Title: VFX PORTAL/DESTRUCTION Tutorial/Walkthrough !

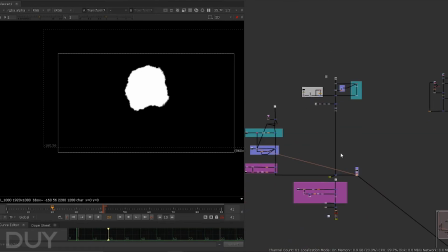So this one, this
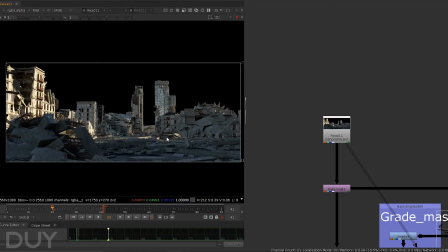panorama, is actually a render which I have from my friend.
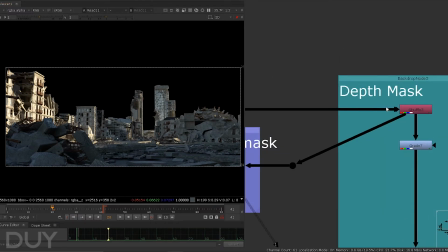I don't know where he got it, but yeah. So I'm just shuffle the depth part.
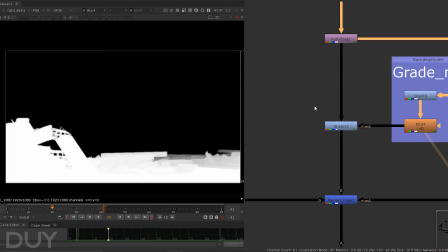It's great. Okay, so grade it down and blur it a little bit, and put this as the relighting.
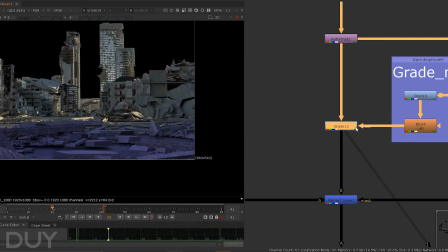The portal gonna hit light into this, so I'm use that depth as the mask to grade this one.
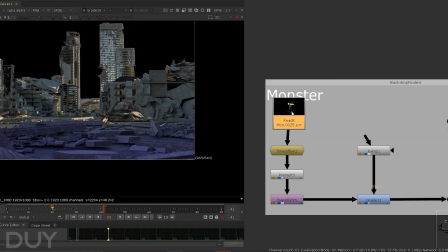And here's the monster, which I'm gonna show you a little bit in 3D.
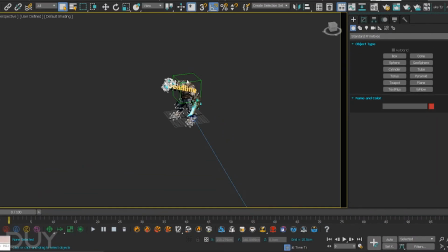Okay, and here is the 3D scene. So I have a basic animation from Mixamo, and what I did is that I rotate a bit, so Yeah, it turn from left to right to point to the camera,
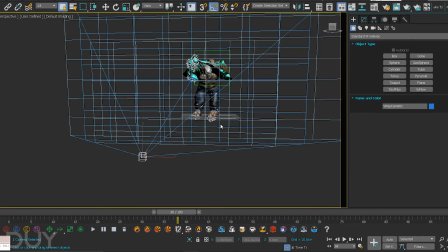and I try to set up the camera as close as the real camera.
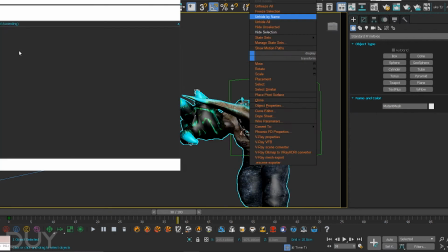And after that I can just add the text.
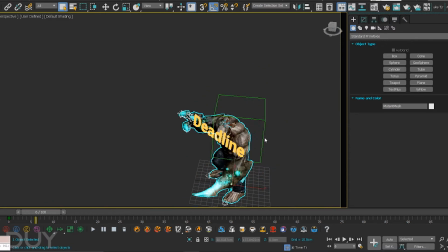Okay, so the text, and I link it to the head.
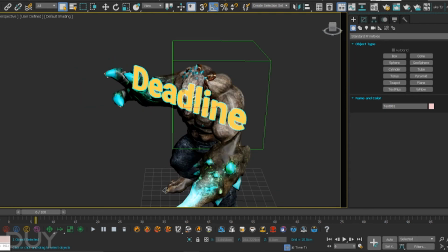So this is nothing more than the tag, and then you extrude it.
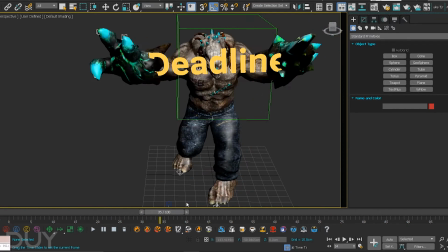Then I add a light material into it, and after that I just add some light to
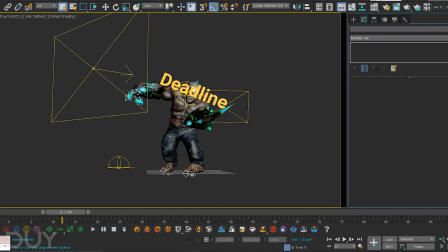some light to light up, and a spear line. It is animated to pretend as the lightning blast, so you can see it animate.
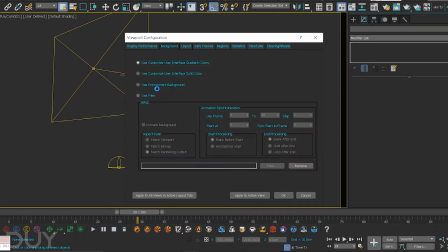And after all, I add environment, a panorama.
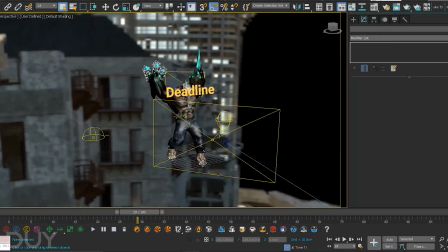I'm gonna use it for the background in com later on.
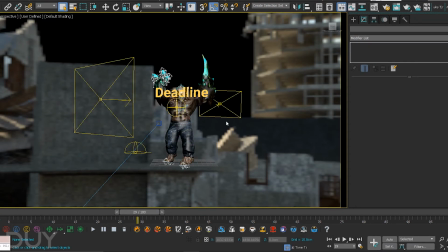So yeah, and this 3D scene is just very simple, and then I just render it out.
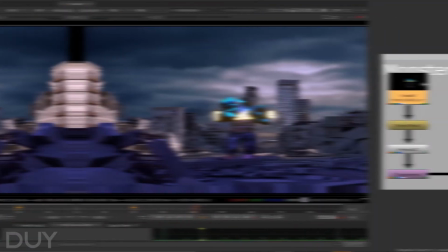I will show you a little bit about this.
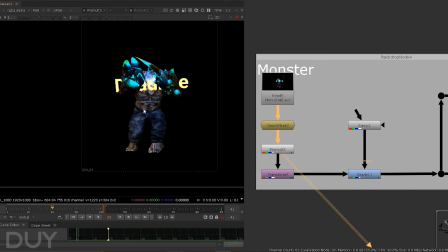Yeah, this look awful, but you know what, it's just in the background, we don't see it much.
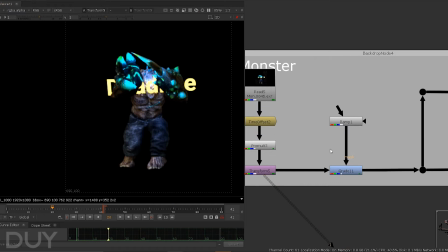And remote and transform a little bit with some RAM. This RAM is like the to pretend as the light of the portal.
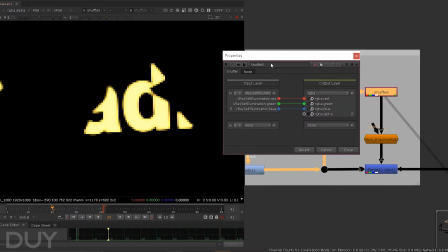And then just shuffle this cell illumination part is only the text,
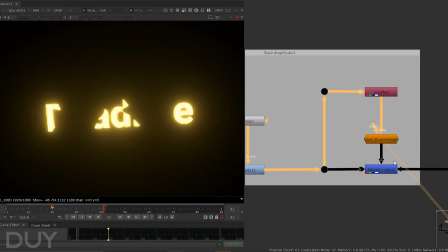because the text is made by light material, so that I can easily glow it up and merge it back.
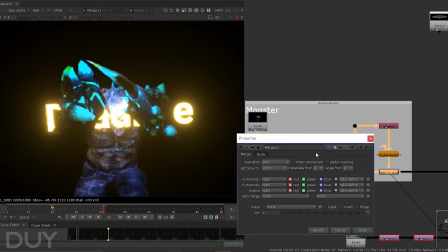So you can see before and after. It's quite effective.
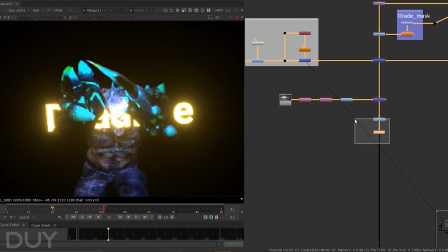It's work like jam. Yeah, and this is the inside.
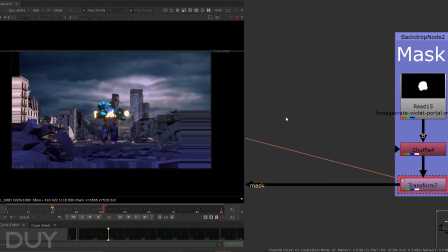You can see we have some artifact here, but it's not important because it's only visible in this mask.
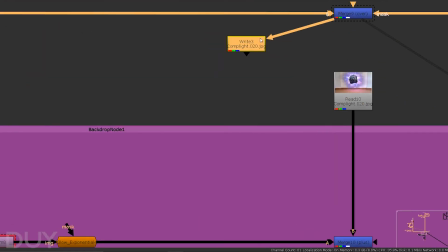So alright, then after that I just render it out to make it a little bit faster to work.
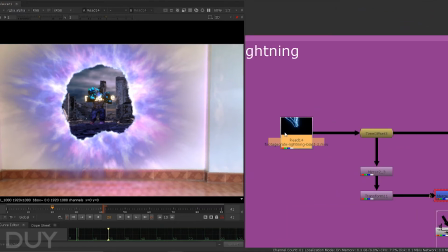And then I add a lightning blast. Yeah, and
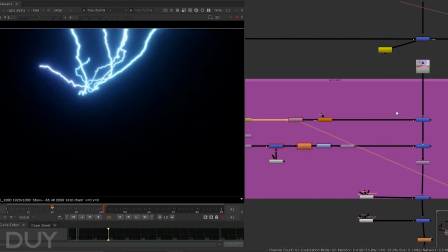transform it to the
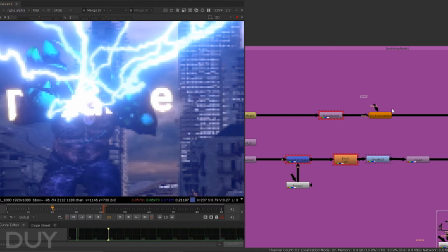offset, and transform to the hand of the monster, and then add some glow.
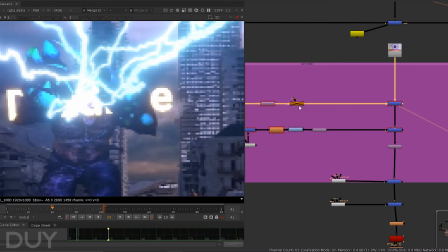You can see I just add some.
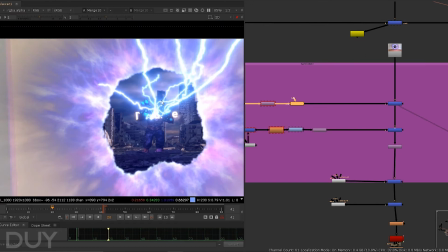Okay, it's actually really good to add more light to the shot.
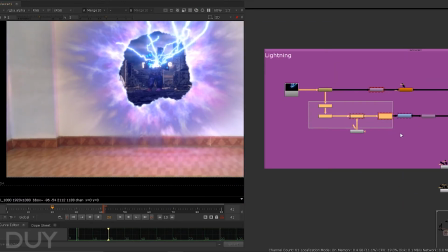And again, I'm just this bottom part here is the
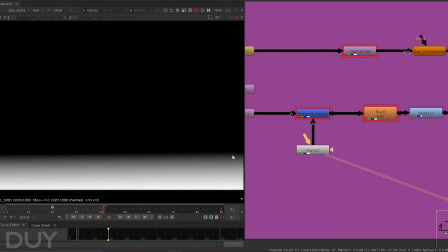reflection when it's out of the portal, so I use this ramp as the mask.